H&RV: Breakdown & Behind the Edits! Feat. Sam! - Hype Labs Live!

And if I let the music speak for... Well, actually, let me play you the moment first.
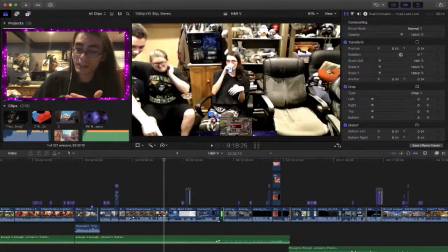And I bet you can easily tell when that moment occurs.
Ladies and gentlemen, I did it!
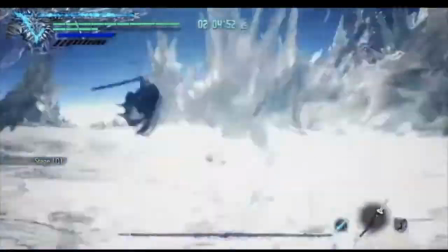I'm taking my sweet time, gamer.
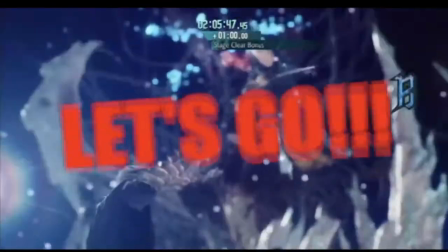let's go!
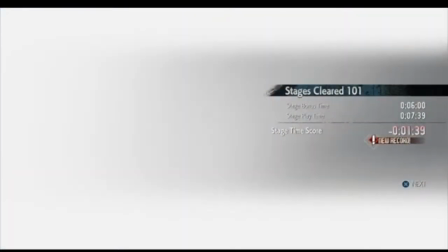Woo! Yes! Shit's always freaking come on me.
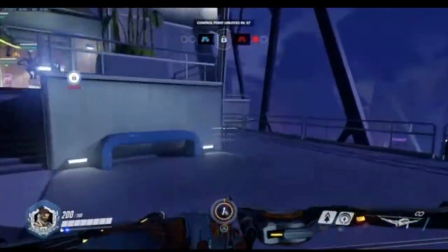There we go. Alright. Alright. You want to see a pro gamer Hanzo strat?
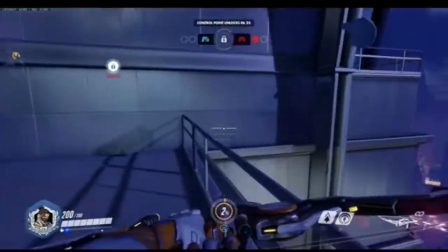Watch this.
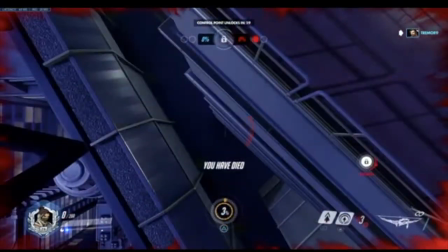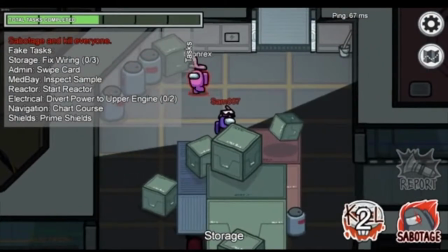Looks like I got a fake to get Mickey's trust.
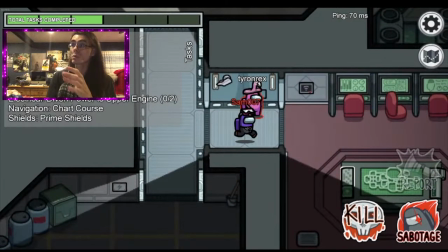So, if you were listening very carefully during that whole segment,
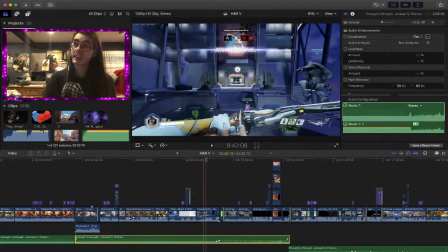the track actually in the actual game does this, where it will
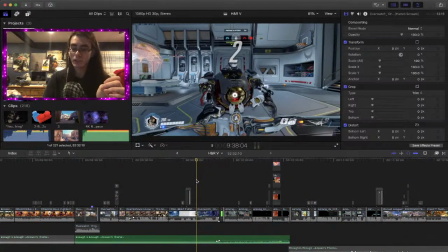actually turn into like a jazzy piano theme. So I'll actually play it again without the movie music.
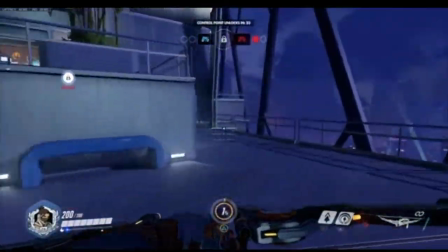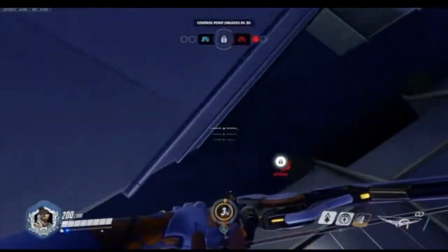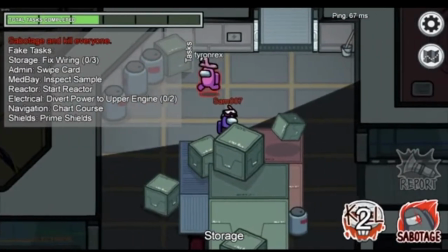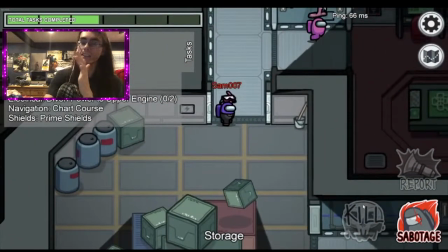So yeah, I thought perfect. And Blurgel didn't do this actually when he was making the first Among Us video we made, because you know it doesn't really need background music. But for Hyper Rage, it definitely needed it, and you know rock music would not, or just anything would not work. Any kind of hyphy music would not work for Among Us.
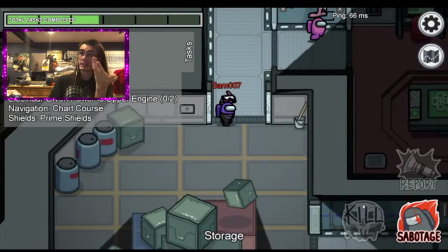And like you said, says Among Us is too plain, and I agree when trying to put it in a huge compilation like this. So the best thing to do is put some nice, calm, somber piano music in it, and it works really well.
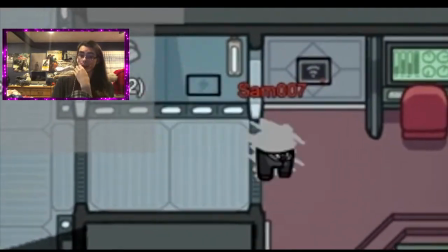Because you know Among Us is really laid back and chill most of the time, and it works.
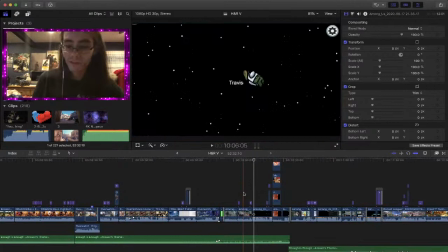So it's like this for the next few minutes. This whole segment with Among Us is just a whole minute.
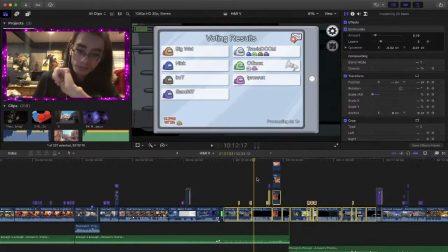It's a whole minute and 30 seconds. And most of it is just out of context.
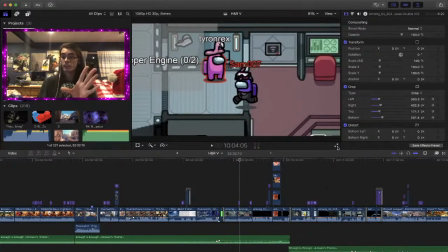Because all of it is out of context clips. Like, none of these clips that you're seeing have been in videos.
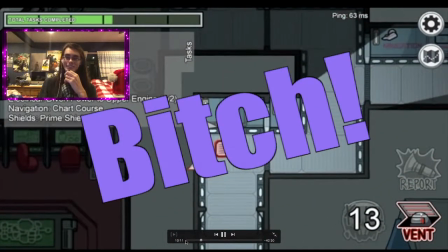Bitch. Oh God, you guys are so dumb.
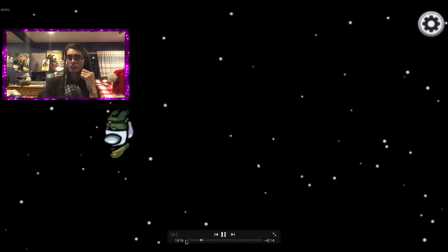He just pulled the classic, it was Travis, I'm innocent, you goddamn rangers.
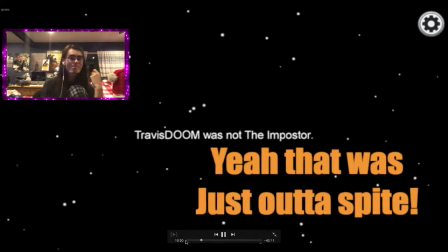Yeah, that was just out of spite. We can move on.
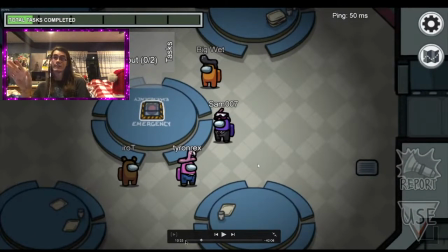So yeah, none of these Among Us clips were in anything, including the, well, except for one, which we'll get to. But I wanted to stress with this point specifically is that you can put anything in here as long as it's done right.
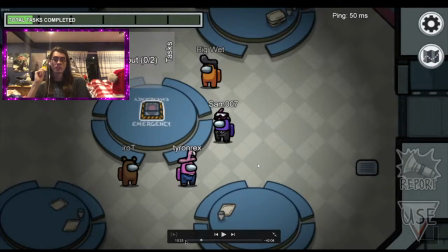Because this is the problem when you just slap in music, is that it can be awful, and it just doesn't work. So, since I wanted to try and get almost every game that we played last year in here, this was the best way of doing it, and it works.
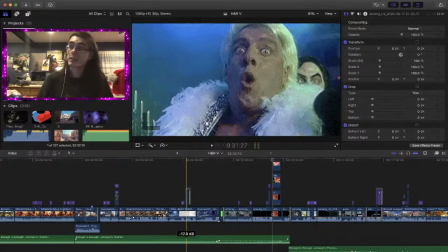Because also, it also shows you that stuff we haven't even uploaded into videos yet.
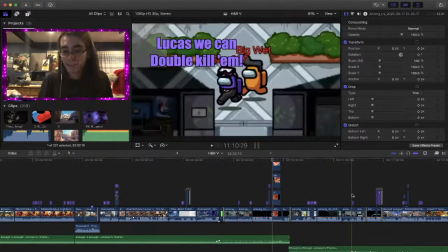And also, of course, I added some edits in here to kind of make it work.
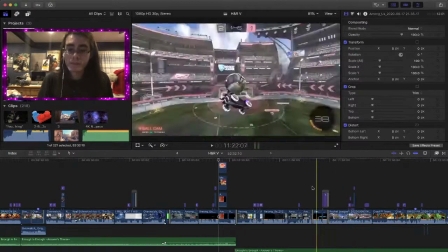Because I really do want some of these to be in videos, but the important thing is that this whole segment works.
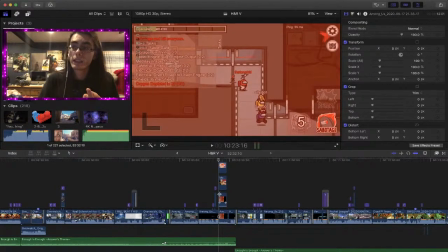Because this clip right here was the only clip to have been put into a video.
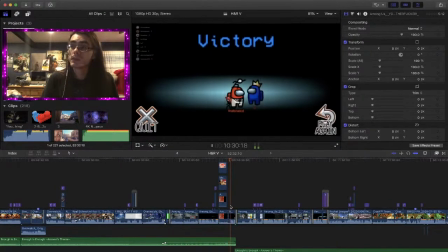Right here.
You motherfucker!
As that was from our last our only Among Us video where Dario goes nuts.